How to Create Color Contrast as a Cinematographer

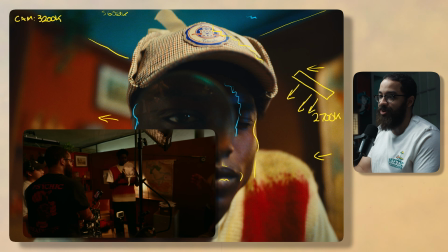And that's just a lamp with a B7C bulb in here, and we'll see that in the next scene that we're going to be looking at. And this is giving us our room tone and everything that we're going for.
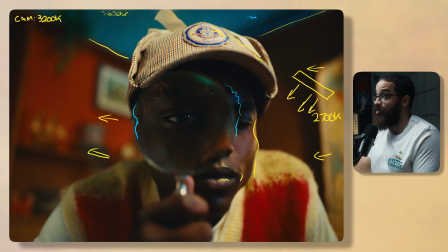So this was an interesting challenge that the director proposed to me in terms of making the scene feel blue and say,
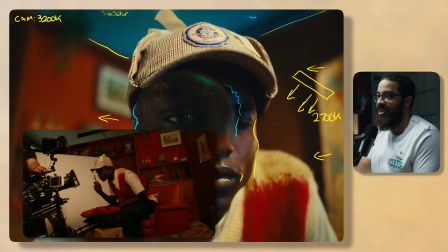hey, we can't black out the whole house and you have to deal with the available daylight.
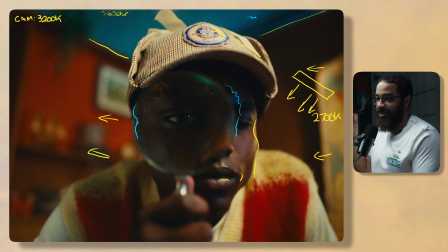So white balance is one of the most important tools in a cinematographer's toolkit when dealing with applying contrast, especially color contrast.
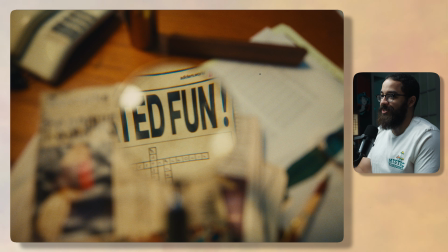This is the next shot in the sequence, and this is just a POV shot. This is not necessarily in terms of, I'm not going to talk about lighting here, but I'm going to be talking about interesting shots and rigging.
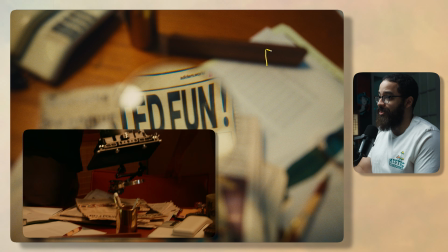I thought this was just something to cover nicely. So what we do have here is our camera with a matte box and everything on it rigged out.
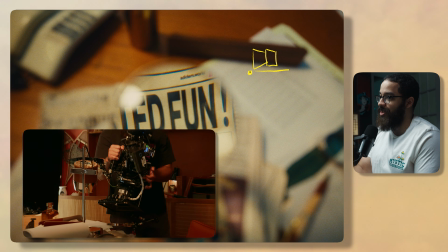And then on the rail system, I just have a simple 50mm rod adapter and magic arm, and then
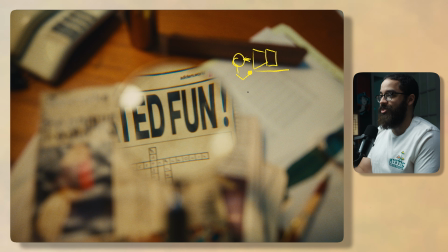the magnifying glass here that we're looking at. And this gives us a really interesting effect because the magnifying glass was acting like a diopter, and that's what they usually do.
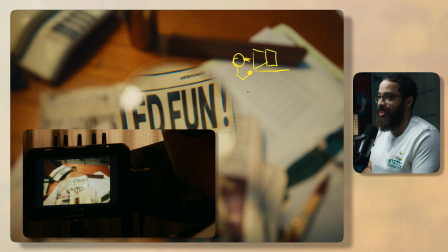And everything around the magnifying glass seemed very blurry and very real. And this was playing with the distance between the actual magnifying glass and the camera's lens.
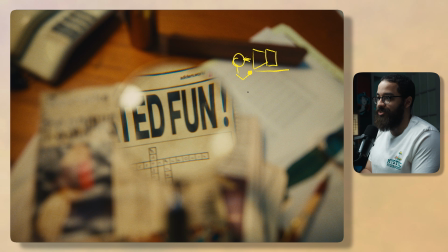So always try to get interesting shots in your sequences in terms of making it feel different. But the main shot that we're going to be looking at is this one here.
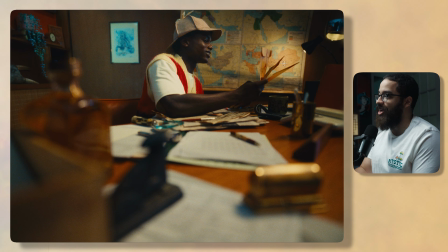And there is a lot of color contrast and things I did to develop that contrast in the first scene that we shot.
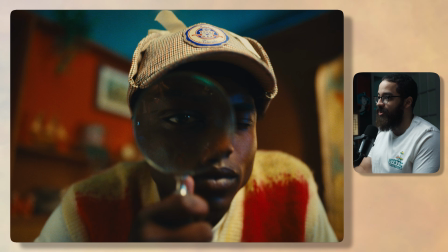So this was the first scene that we shot that sets the mood. I feel I'm in a warm setting, very contrasty.
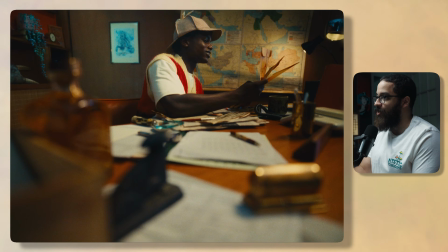It's very night driven heavy. And I wanted to apply that without seeing that roof here. And this is what we did in terms of just adding a bunch of light fixtures. So we are going to start off with the practicals in the room. We have a little desk lamp here that's just applying some interest, especially on this phone.
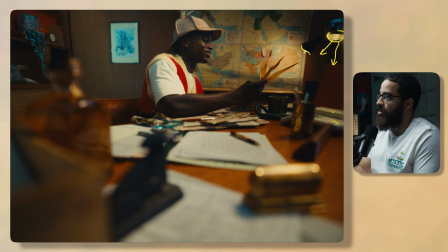And then we have a little lamp here that's just leaned up against the wall. These were terrible lamps to work with because as soon as you put a heavy B7C bulb in there, it just fell over. And because I want everything to match here, and this is a light source that I didn't really have able to control, I had my gaffer set this B7C bulb to the exact temperature of this.
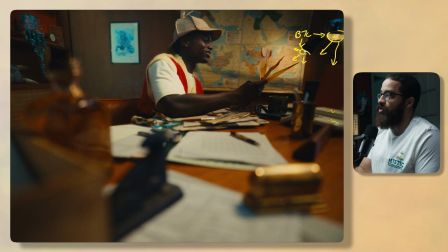And then we set our aperture light to that as well, which is our main key light hanging overhead. So that is an aperture f22, and then that is matching the color temperature of this. So I would say it's around 2700 Kelvin. I don't remember the exact value.
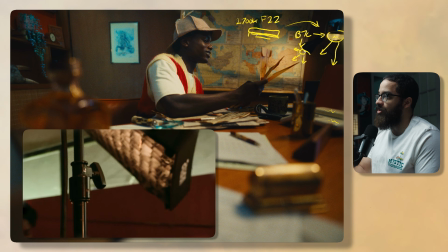And as always, this is double diffused with the included diffusion as well with a grid on it.
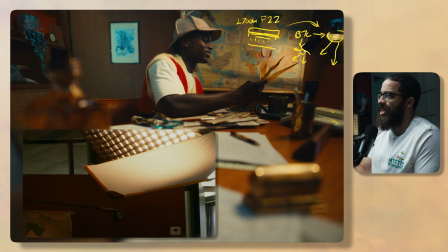But this was feeling a little too harsh. So what I added was a 18 by 36 inch flag, and that's just a silk.
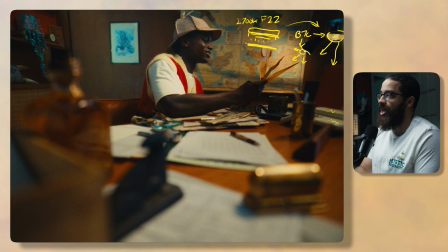It's usually the yellow ones that you see in the flag kits. Any really diffusion would work here.
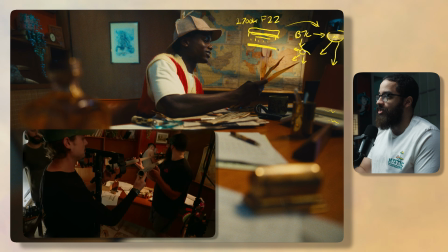You could tape frost to it, you could tape a shower curtain to it, but I just had my gaffer arm out that on a stand,
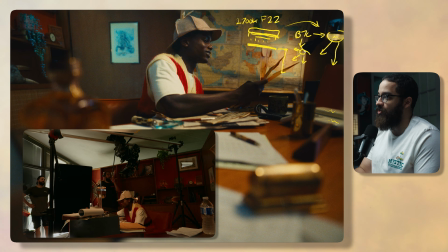and this gave us that really soft top lit look that was motivated from the lamp fixtures as well as the lamp fixture on the desk.
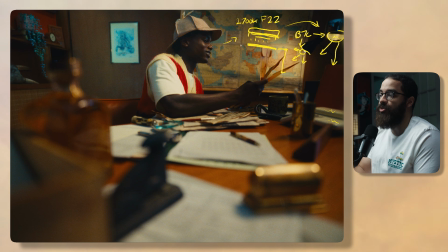And then I biased it overhead on his left side, so camera right, and this developed a lot of shadow and contrast back into the room. And we were dealing with a room that had a lot of windows too, so I had my gaffer and grip black those out as well.
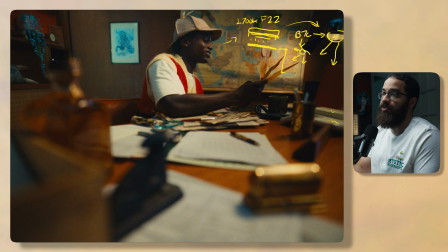And then now to add that blue light that we saw in the background in terms of the first shot, I had my gaffer overhead a Titan tube.
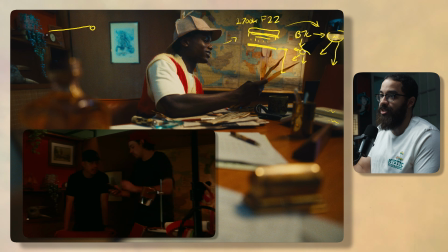Any tube would work. The Titan tube was just easy because it was app controlled and we could set it to whatever we want.
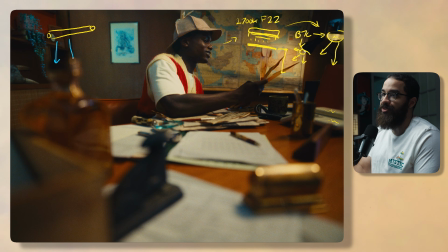And then I had him set this to almost even more than a daylight color because I really wanted to accentuate that blue. So I would say that this was around 6600 Kelvin. I could have used a daylight balance fixture here in terms of just putting this at a daylight color, but I really wanted to accentuate that blue feeling.
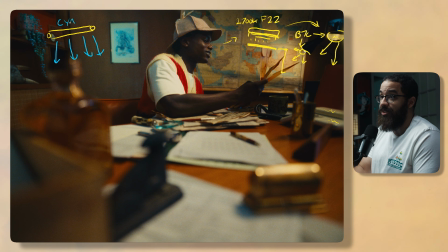So I had him set this to like a cyan color, kind of similar to what you see in the back here. And this just gave all that blue to even the wall, the obviously painting there that's white, and then these plants here, and it just gave us that interest and that blue feeling that we are in someone's desk at night.
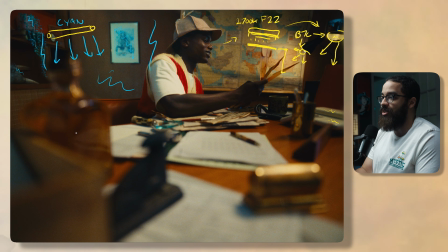What I really like here in terms of something that we tried is to build depth in terms of somebody's desk.
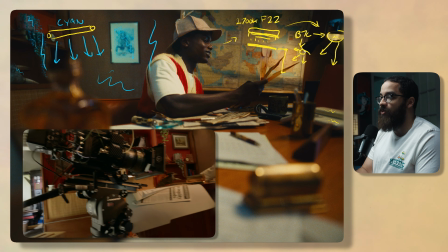I love shooting on wide lenses, but the focal length that we use this is a 29mm,
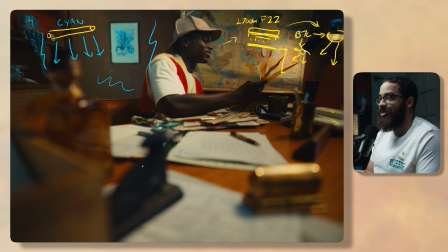and I really like this feeling in terms of I feel like I'm on the desk of the person, and there's so many things of interest that I'm looking at, but I am focused on who's in focus here, which is the talent, and I'm not distracted by everything that's going on.
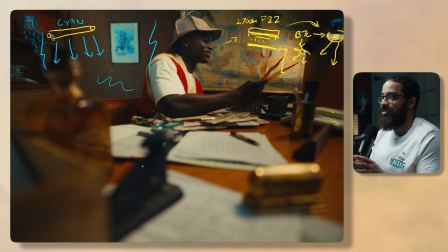We kind of had the art department and our production designer set everything up so that we were looking at a mess in terms of what he's doing, but we are attracted right to the center of the frame, and this was a great feeling and a great look in terms of this, not a 35,
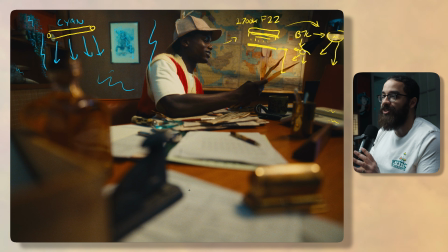not a 24, but something in between, because I feel like a 24 or 25 would feel a little wide here.
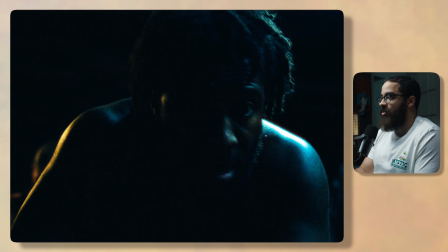This one's from another film that I want to talk about in terms of having color contrast, and this goes into that orange and teal look that we were going for before, and this is with bicolor fixtures. No color was really needed here, and this is just hammering home. I do this a lot in my work in terms of properly rating your camera's white balance.
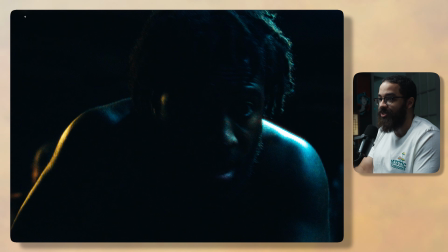I just don't walk into the scene, use 5600 Kelvin, call it a day, or set my camera to auto white balance. I'm very intentional with my camera's white balance. So my camera here, this is something I do a lot in my work, is set to 4400 Kelvin. So that means any lights that are daylight or anything like that will appear more blue.
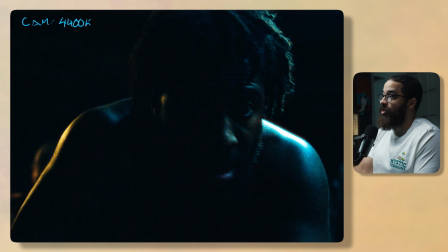And then the lights that are the overhead ones, which are over here, we have a row of Titan tubes flickering on and off. And the reason why you use Titan tubes because they're app control, and then we wanted this to be very dramatic in terms of the lights turning on and off. These are all set to 6600 Kelvin. You could use any variable number.
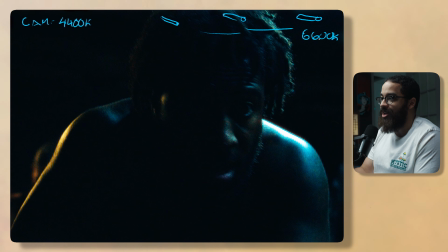You could set this to 6500 Kelvin or anything like that. And this is just numbers that I have imprinted on my head. I usually go 27, 32, 44, 56, 6600, and 7200. 200 Kelvin. These are just numbers I have in my head and I like to use. And this gives us that blue look that we have on the corner of his shoulder.
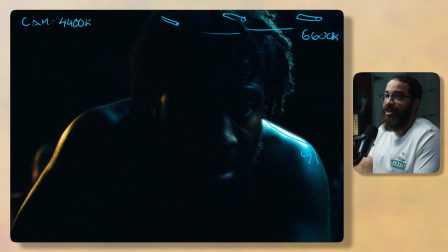And then we added a hair light, which is, you guessed it, the F22. And that's the C version, but we just use the bicolor function that is double diffused with the grid, so we're not spilling anywhere. And this is set to 2700 Kelvin. That is giving us that orange look here.
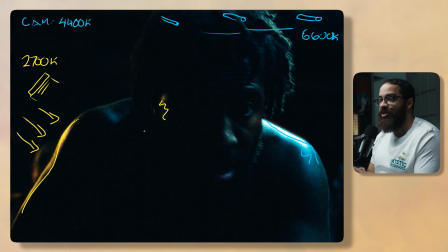I see a lot of videographers and people starting their cinematography in terms of adding random colors into interviews and everything like that. And I am guilty of this before. I would have had a hair light that was blue and key lighting with an orange fixture or something like that just to add a different color into it.
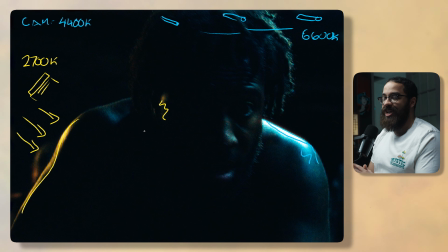But as I learned, you can do this tastefully with non-RGB lights. It's very intense and very, I could say, content feeling in terms of just adding a RGB light in the background and everything like that. But I wanted to showcase that you can get these drastic looking looks with bicolor fixtures as well as daylight balance fixtures.
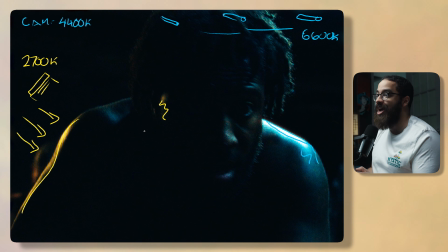You just have to know how to use white balance as a creative tool and not necessarily as a setting. And once I kind of instilled that into my brain in terms of my camera's white balance is a creative tool, I started looking at scenes in terms of how can we make this feel better and more intentional in terms of the direction and everything like that.
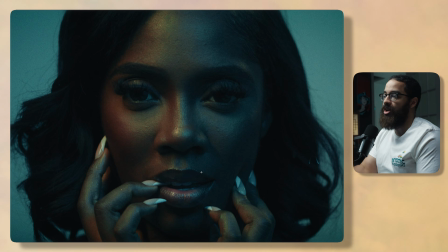The last thing that I want to look at is from a music video that I shot a while ago, and this is using RGB fixtures. I was brought on as a DP and I was working with a new gaffer and everything like that, and we had access to a full package truck. So I just want to say that this was shot in a small room and it can be achieved with low level, even small lights like MCs or anything like that.
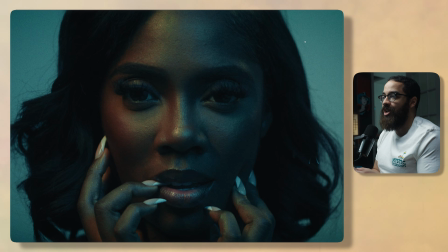But what we did is we set our room tone first, and this was heavily colored in post to shift that whole blue that we're looking at. And we have a sky panel blasted up into the ceiling, and this is set to a blue light.
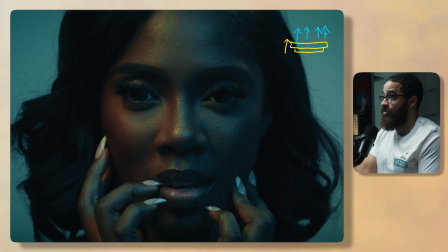And it was very different in terms of what the blue you actually see here. And this was due to the color that was used in terms of the post-production process. So I'm not going to use color temperatures here because we're actually using RGB fixtures and everything like that.
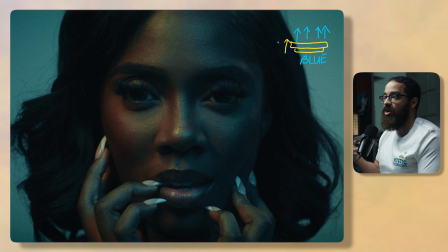We have the blue light, and this is giving us the room tone and basically feel to the entire room. And then whenever you apply room tone to anything,
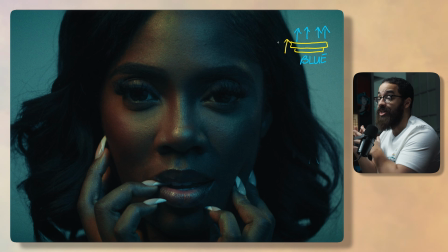this is going to push color or whatever you want into the entire room, as well as, very important, into the shadows. I always like to place room tone fixture.